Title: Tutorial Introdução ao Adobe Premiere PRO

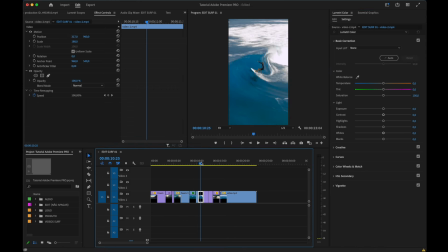(36:50)
A este plano também vou lhe dar um bocadinho mais de temperatura. Para ver o que é que estou a fazer, tem que ter sempre o cursor na linha de tempo correta. Dar mais temperatura. Aqui, se calhar vou tirar temperatura a este plano.
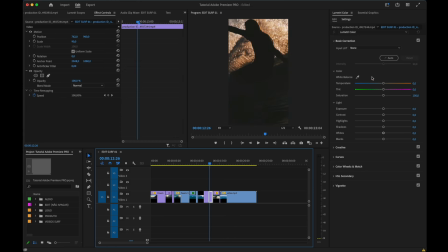(37:07)
Aqui também, se calhar, está com temperatura a mais. Vou lhe tirar a temperatura. Aqui volta ao mesmo, tirar-lhe temperatura. E aqui no plano final, se calhar, vou-lhe dar um bocadinho mais de temperatura,
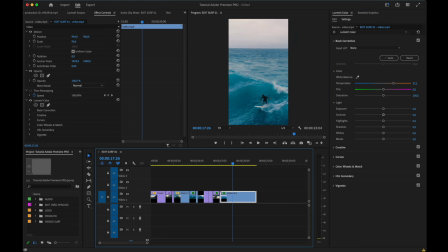(37:24)
e assim temos as coisas um bocadinho mais equilibradas, vou sair outra vez do módulo de cor, vou voltar ao módulo de edição.
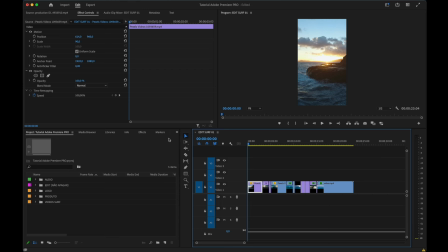(37:33)
Então temos aqui a nossa sequência, e agora o que é que eu vou fazer? Escolher música. Então a primeira coisa que eu vou fazer aqui na minha faixa de música, se eu clicar aqui dentro duas vezes nesta pasta, não se preocupem, conseguem sempre voltar atrás, como? Estão a ver aqui esta secção deste nome. Clicam aqui na setinha para trás. E conseguem voltar.
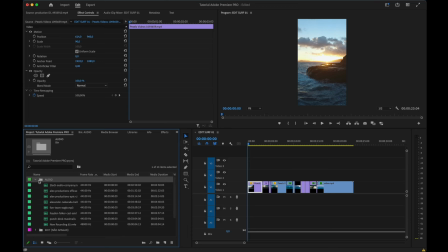(37:52)
Na pasta outra vez inicial. Não é preciso que não clicar duas vezes. Clicar uma vez só. Mas sem estresse. Vamos então ouvir as músicas. E vamos escolher uma música para isto.
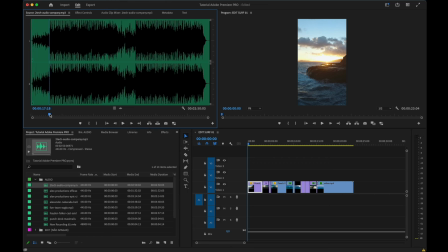Se calhar uma música. Mais calma de início. Deixa eu ver.
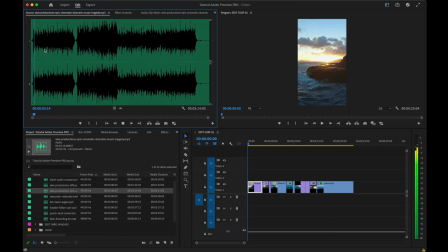Aqui o medidor do bairro da música. Eu vou arrastar um bocadinho esta música. Para o início. vou pôr aqui na faixa de áudio,
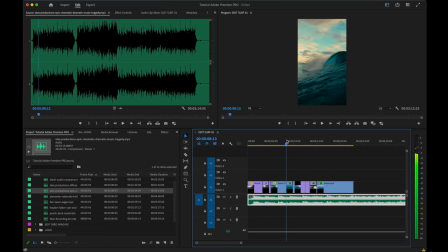(38:38)
mas só que aqui depois eu quero que ela tunga, corte para outra música, vou fazer aqui um corte na música, mesma coisa como faço no vídeo, seleciono a parte que não quero e vou aqui buscar então aqui outra música e
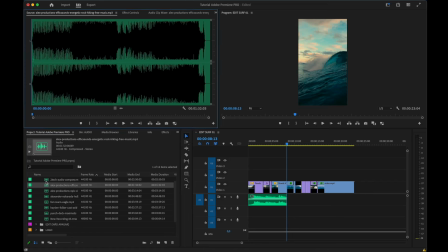vamos usar esta aqui. Assim uma mudança radical, posso pôr aqui numa faixa aí embaixo, vou fazer um zoom que é para quando ela bater ali e eu vou querer que
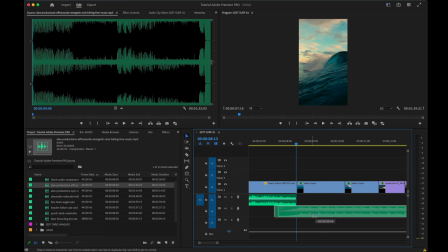(39:11)
ela comece logo aqui com uma batida sempre onde mudamos os planos. Vocês estão a ver estes ritmos aqui das faixas de áudio, estes picos, estes picos são normalmente batidas da bateria. Nós devemos sempre mudar os planos ao ritmo da bateria, ok?
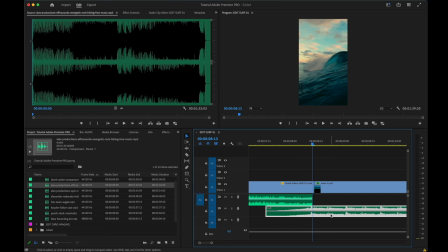(39:32)
É importante fazermos isso, que é para consentirmos, de facto, que existe um sincronismo interessante entre a mudança de planos com a batida, portanto, aqui já automaticamente consigo ver que existe aqui um sincronismo, portanto,
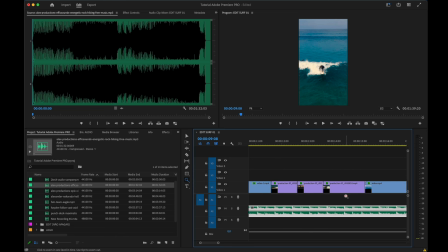(39:51)
aqui posso simplesmente verificar ao longo do vídeo todo se posso passar as coisas um bocadinho mais para a e posso passar as coisas um bocadinho mais para a frente, vou selecionar, selecionar e vamos arrastar tudo um bocadinho mais para a frente,
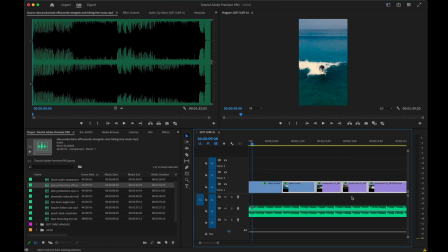(40:08)
o que é que eu faço agora aqui, pego neste plano, como penso ali e está tudo mais ou menos ali a bater, com exceção deste último, posso mudá-lo um bocadinho mais ali para este pico que está aqui e assim consigo ter um ritmo um bocadinho mais, uma cadência um bocadinho melhor e depois passar para aqui, ok?